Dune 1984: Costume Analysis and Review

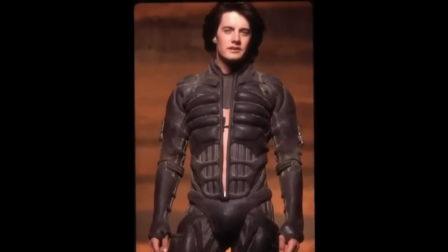1730s
In the book and movie,
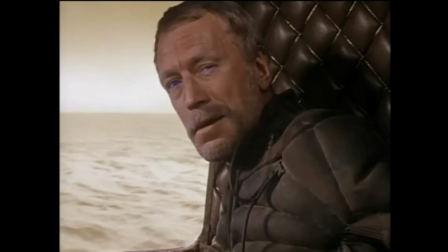1733s
planetologist Liet Kynes explains to Lady Atreides that a well-functioning Fremen suit only loses a thimbleful of moisture a day.
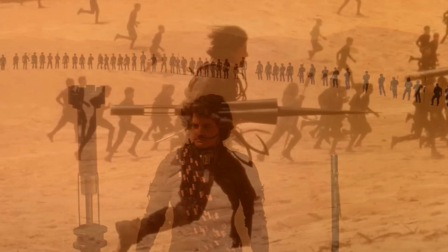1740s
As depicted in the movie, the still suits are black. While it might seem counterintuitive to wear black in the desert,
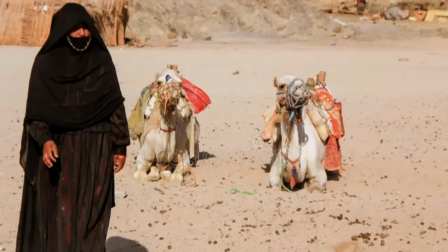1747s
it draws parallels to the traditional attire of the Bedouin tribes, who also wear black robes in the desert.
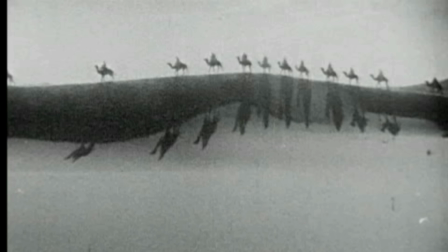1754s
Research from a 1980 study in Nature suggests that the heat absorbed by black robes is lost before reaching the skin,
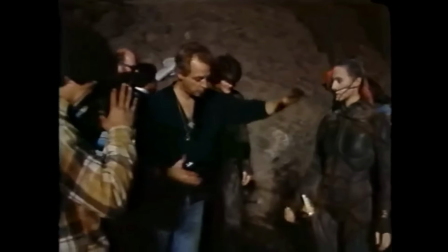1761s
making their color choice practical rather than purely aesthetic.
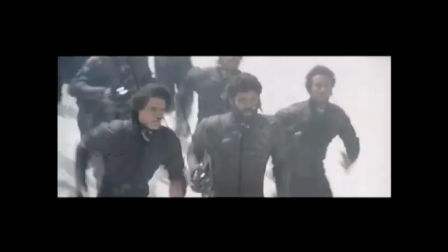1765s
As revealed in the movie, the suits don't stay black for long, as the spice and sand create a brown-gray film on the suits.
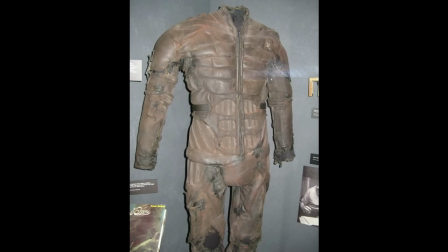1773s
According to IMDb, Ringwood's inspiration for the design of the still suits was the medical textbook Gray's Anatomy, while Mark Siegel,
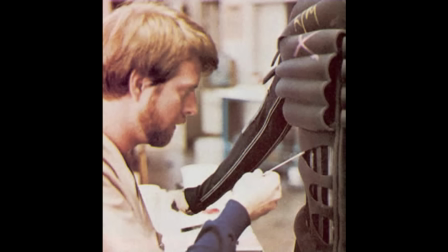1782s
Dune's head of stillsuit construction, said that Ringwood based his design on a statue he'd seen and wanted the suit to be like a second skin.
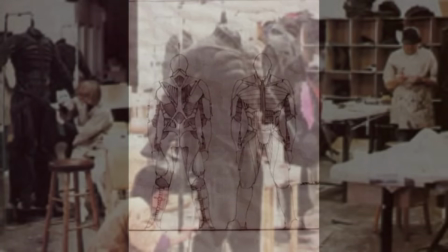1791s
Personally, I think the stillsuits have an insectoid quality to them.
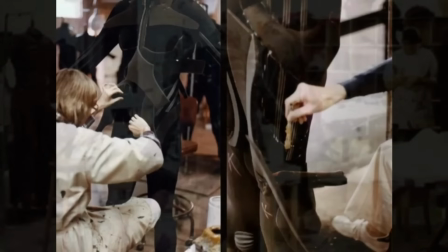1796s
Ringwood said in the behind-the-scenes featurette that the stillsuit is the essential central thing of the movie,
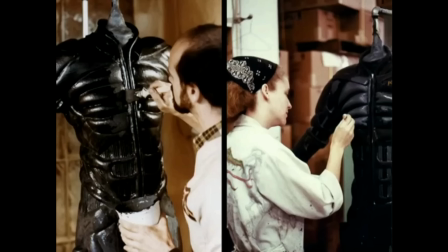1802s
and it should have a sort of futuristic aboriginal quality, so they were almost tribal.
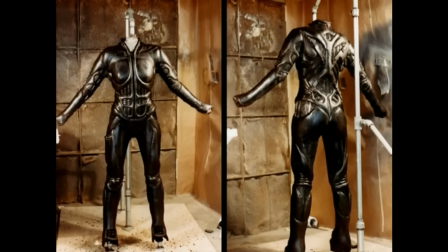1807s
He added that every single suit was handmade. Compared to the modern technologies of today, where the actors can be digitally scanned,
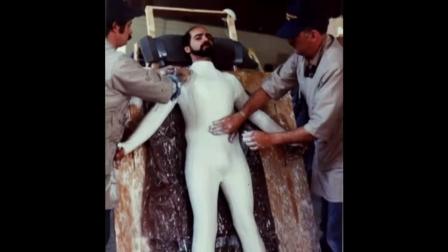1816s
the '84 production had to do individual body casts of each of the actors and background, creating male, female, and child versions.
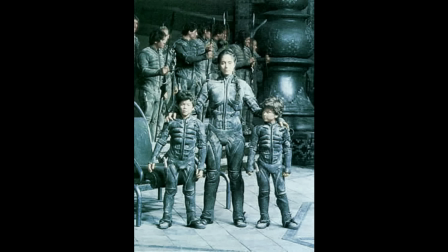1824s
Likely keeping in mind the two hot young actors Kyle MacLachlan and Sean Young,
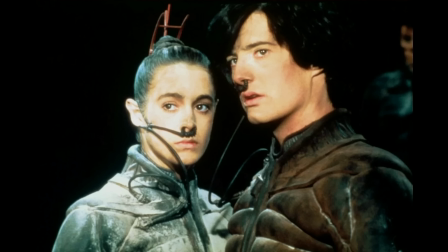1829s
Ringwood said, "I was determined that the stillsuit was going to be very sexy." This involved creating a female version of the stillsuit, ensuring that the female characters had anatomically correct features.
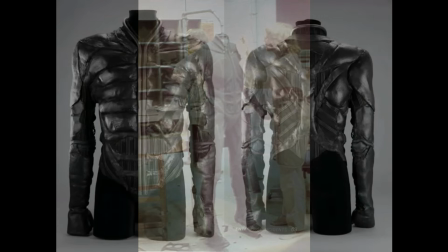1842s
Meanwhile, with the addition of a six-pack, all the men had the body they'd never had, so they loved it.
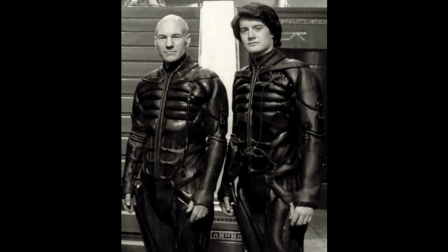1850s
Siegel explained that they outlined patterns on unitards using chalk and put corresponding foam rubber sections.
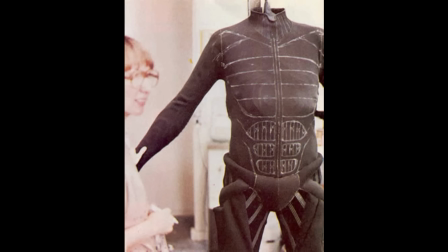1856s
These sections were gradually assembled to construct the understructure, complete with tubing.
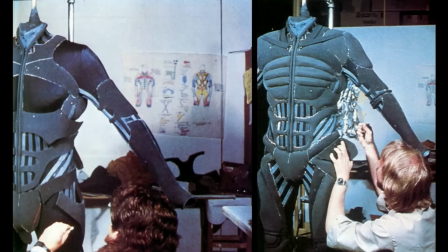1863s
Following this, they applied a thick latex coat with brushes and a thin layer via spraying for a final seal.
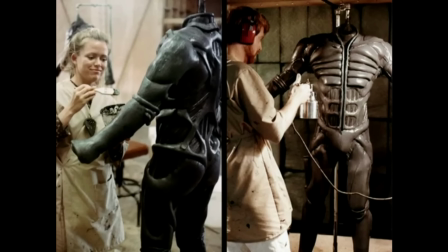1871s
Finally, the unitard underwent drying in an oven to facilitate the latex curing.
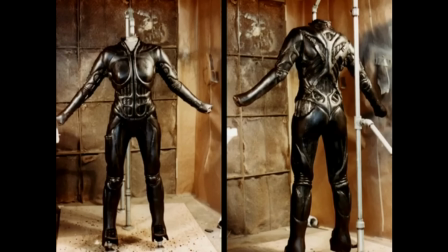1877s
While the costumes were very comfortable to wear under normal conditions,
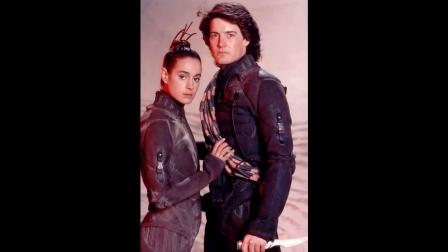1881s
with the movie shot in Mexico in 100-degree temps, it made for one hell of a hot costume.
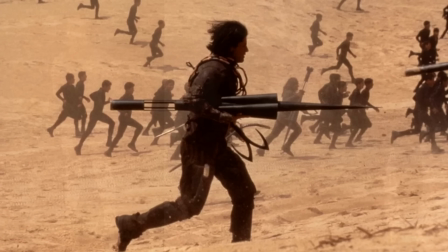1887s
Dune likely didn't have access to cooling devices first developed by NASA in the 1970s.
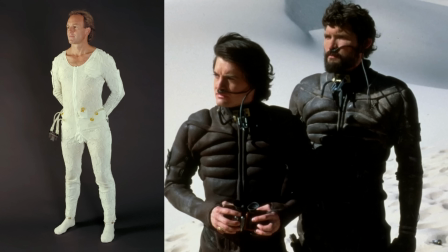1893s
Most current productions, like DC and Marvel Pictures, provide the actors with cooling shirts to be worn under their suits, otherwise it would be unbearable.
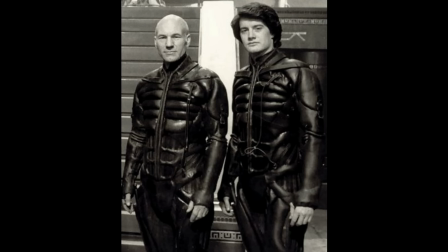1902s
Sir Patrick Stewart, who played Gurney, said that the stillsuit was the most uncomfortable costume he has ever worn,
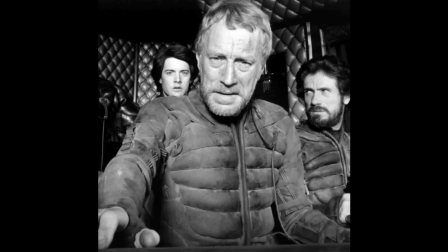1909s
while Max von Sydow, who played Kynes, told Ringwood during shooting that the costume was absolute hell,
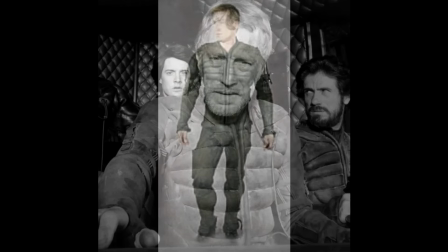1916s
but it looked so good he would put up with it. Here's an example of a complete stillsuit that sold in July of 2024.
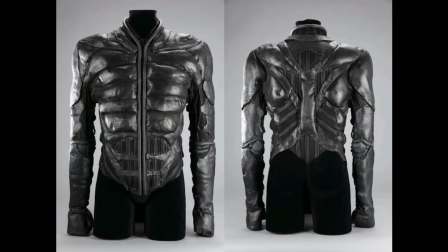1923s
Additionally, the stillsuit jacket worn by Kyle MacLachlan as Paul Atreides was auctioned in October 2009. Both items are from Profiles in History. Paul's crysknife is crafted from the teeth of dead sandworms.
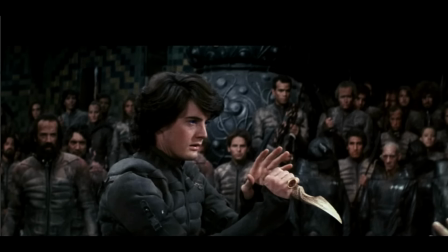1938s
While not a prop knife wielded by our hero, here's an example of a special effects off-white resin crysknife from the auction house
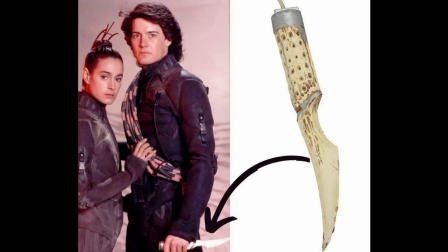1946s
prop store that sold in November 2011 for over £5,000. One thing that surprised me is that Ringwood's team crafted 2,000 costumes complete with hats,
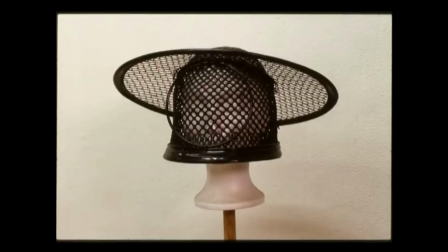1958s
only to discover that David Lynch opted against the Fremen wearing headdresses, time and budget that could have been spent elsewhere.
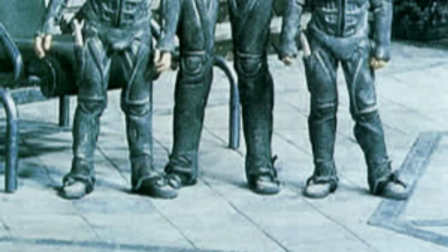1965s
After grappling with tough decisions regarding footwear, they ultimately opted to purchase custom-made wetsuit boots. These boots were modified to align more closely with the costume by repositioning the straps and buckles.